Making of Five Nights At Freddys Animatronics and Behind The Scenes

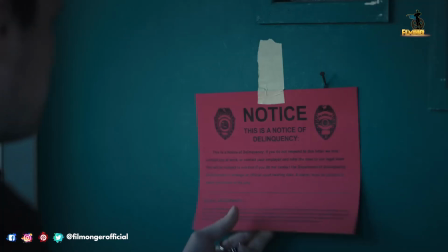The Five Nights at Freddy's franchise is very big to say the least, and with all the games that has come out and the lore surrounding the Chuck E. Cheese style game,
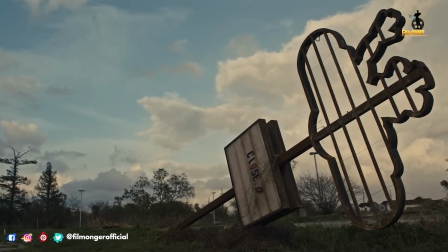the film that released just last year gave fans even more lore to explore.
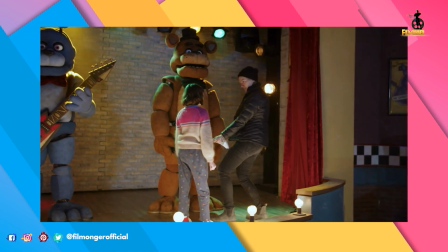They're right there, it's physical, the actors can reach out and touch them, they can really be in the moment because we're in the moment right there with them. There's no pretending, there's no post, we're all there together creating that scene.
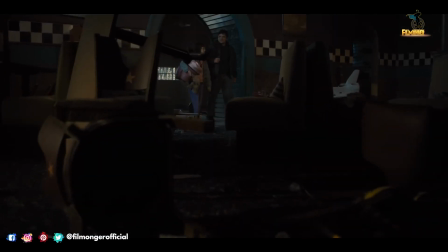Today we're going to take you behind the scenes of this film and show you how they put this film together, from actors preparing to how the set design was built and animatronics.
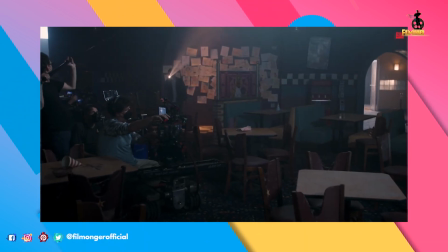Welcome to Freddy Fazbear's Pizzeria, where fantasy and fun come to life.
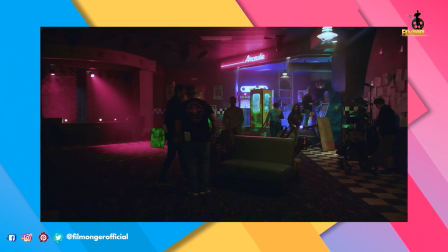The production design team made the most amazing pizzeria come to life in a fully dimensional way.
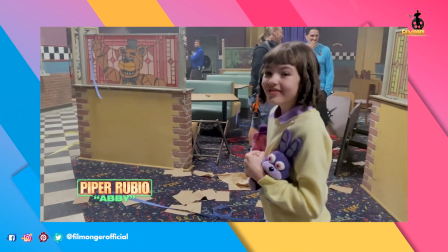This is crazy!
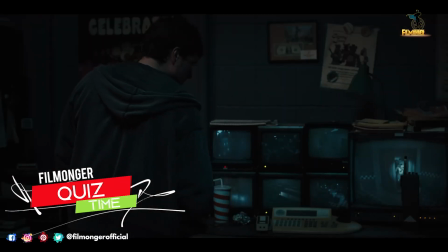But before we get into more of these moments, today's trivia question, what year was the first Five Nights at Freddy's game released?
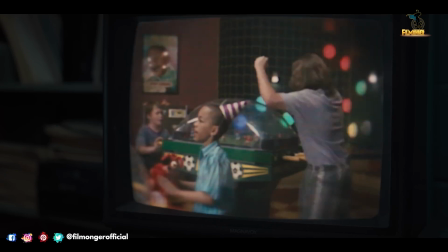Leave your answers in the comments down below and stick around to the end of the video to find out if your answer was correct. I've been jonesing, like really coveting an opportunity to get back into the horror genre.
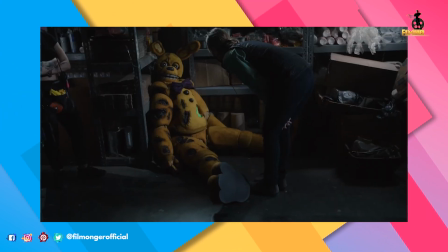Getting a chance to work with Emma has been lovely. I literally, when I'm in that costume, I'm blind.
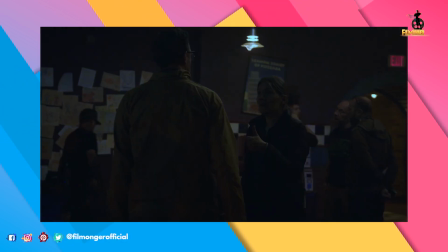And so I rely on her, like very few performances I've ever had in my life to help me sort of craft this character on the fly. When it came to the story, the concept revolved around Josh Hedrickson's character staying in the control room, staring at the screen the entire time.
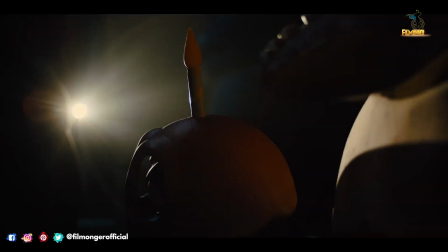So what they figured out was to have other characters roam around the set for the audience to see around the space.
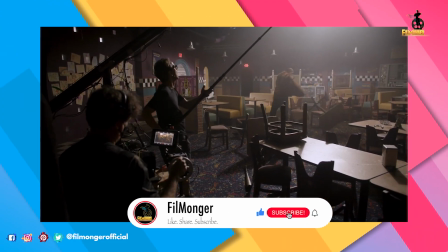The scale of the space was so incredible and felt so maze-like,
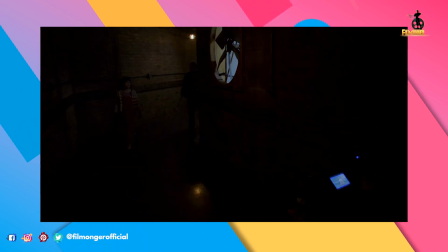which gave us such great opportunities for moving in between the spaces with cameras.
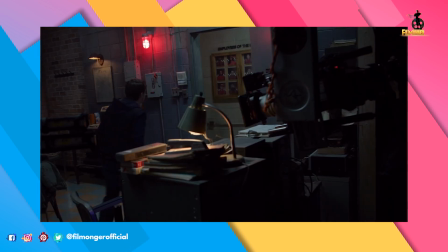Outside of the security office there's an employee of the month wall and we've got
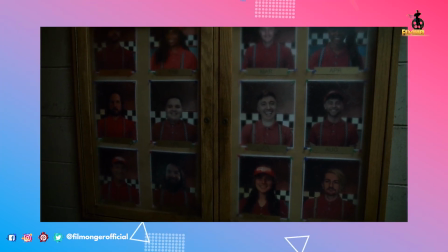some photos of a couple of faces that you might recognize if you're familiar with YouTubers who are big fans.
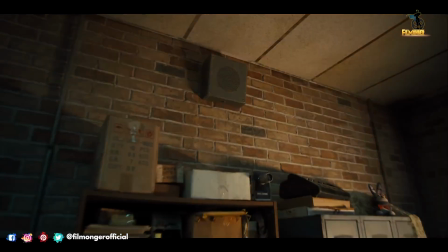We get to hear from Josh Hutchinson himself regarding the video game in the film and blending everything together. It's very intense and you know we're trying to bring as much as that as possible into the filmmaking process as well.
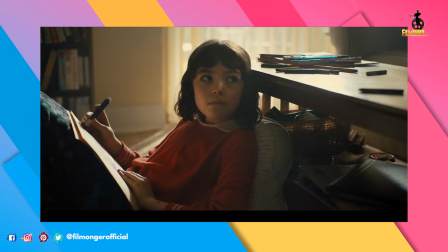Mike is a guy that really has the weight of the world on his shoulders. He's trying to support his younger sister be a sort of a father figure while at the same time dealing with his own personal trauma.
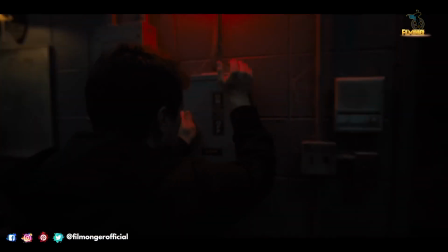Going into the animatronics there is Freddy, Foxy, Mangle, Chica, and Bonnie to name a few.
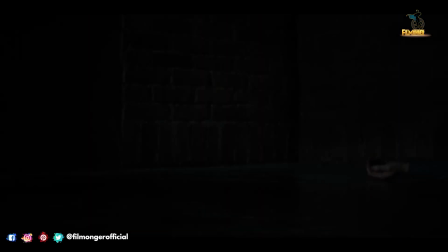The video game did extremely well with the jump scares of the animatronics making them as lifelike as possible for a video game.
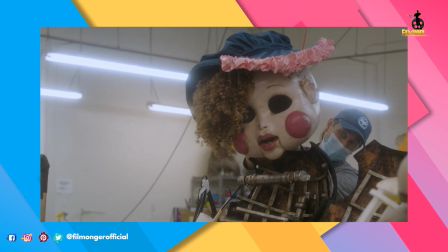We want to make sure that the fans are getting what they want.
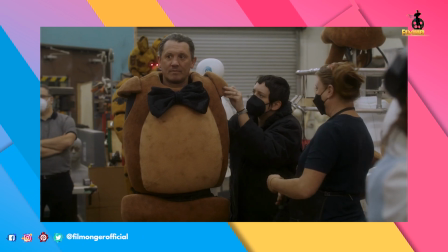So when we're designing, when we're building, when we're covering the costumes, when we're picking colors,
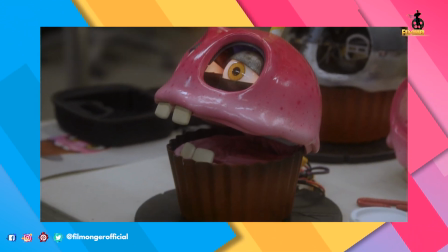designing the eyes, every single aspect, we make sure that we're staying as true to the original IP as we possibly can.
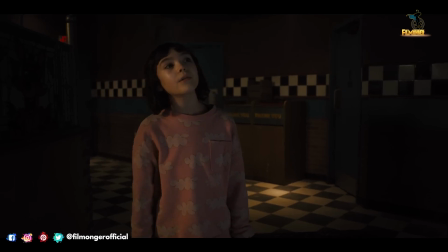Piper Rubio, who plays Abby in the film, even praised Emma in working with her in the overall picture coming to life. Working with Emma, she is the best director ever.
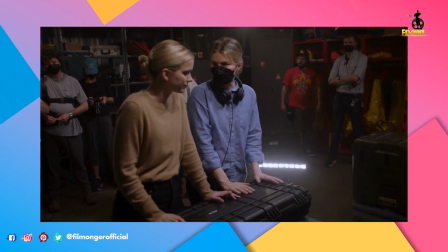She creates a really collaborative set, which is great when what your character is going through is very stressful.
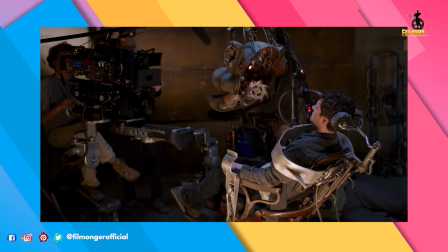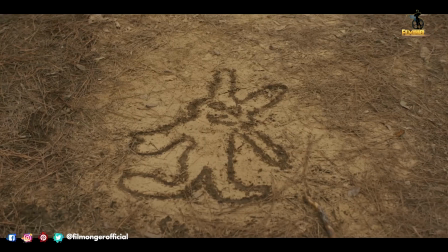And honestly, it's crazy to see how much progress technology has been upgraded these last few years to where this could be done.
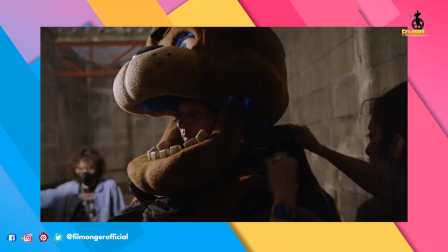Lynn and company brought some lights,
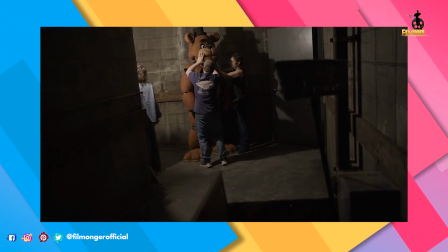we put on the low lighting and turned Freddie on and kind of had Freddie walk at camera and I think all of us,
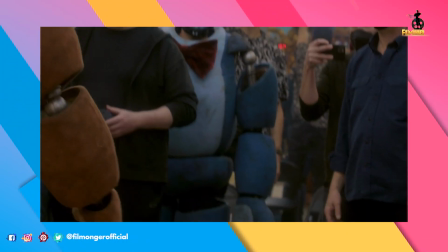Emma included and Lynn and even us who had built Freddie kind of went, whoa, like okay, that works.
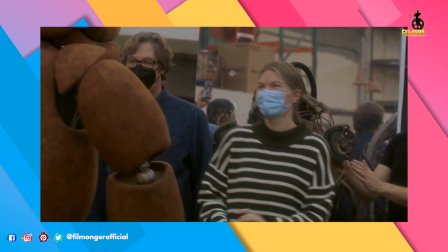Not too close. Whoa.
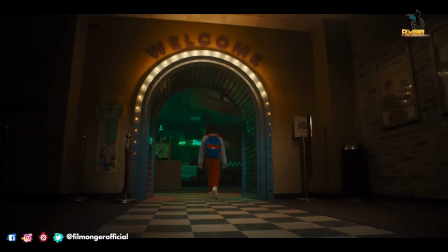Doing an interview with the actors who were in the animatronic suits for the film explained what it was like and how it worked.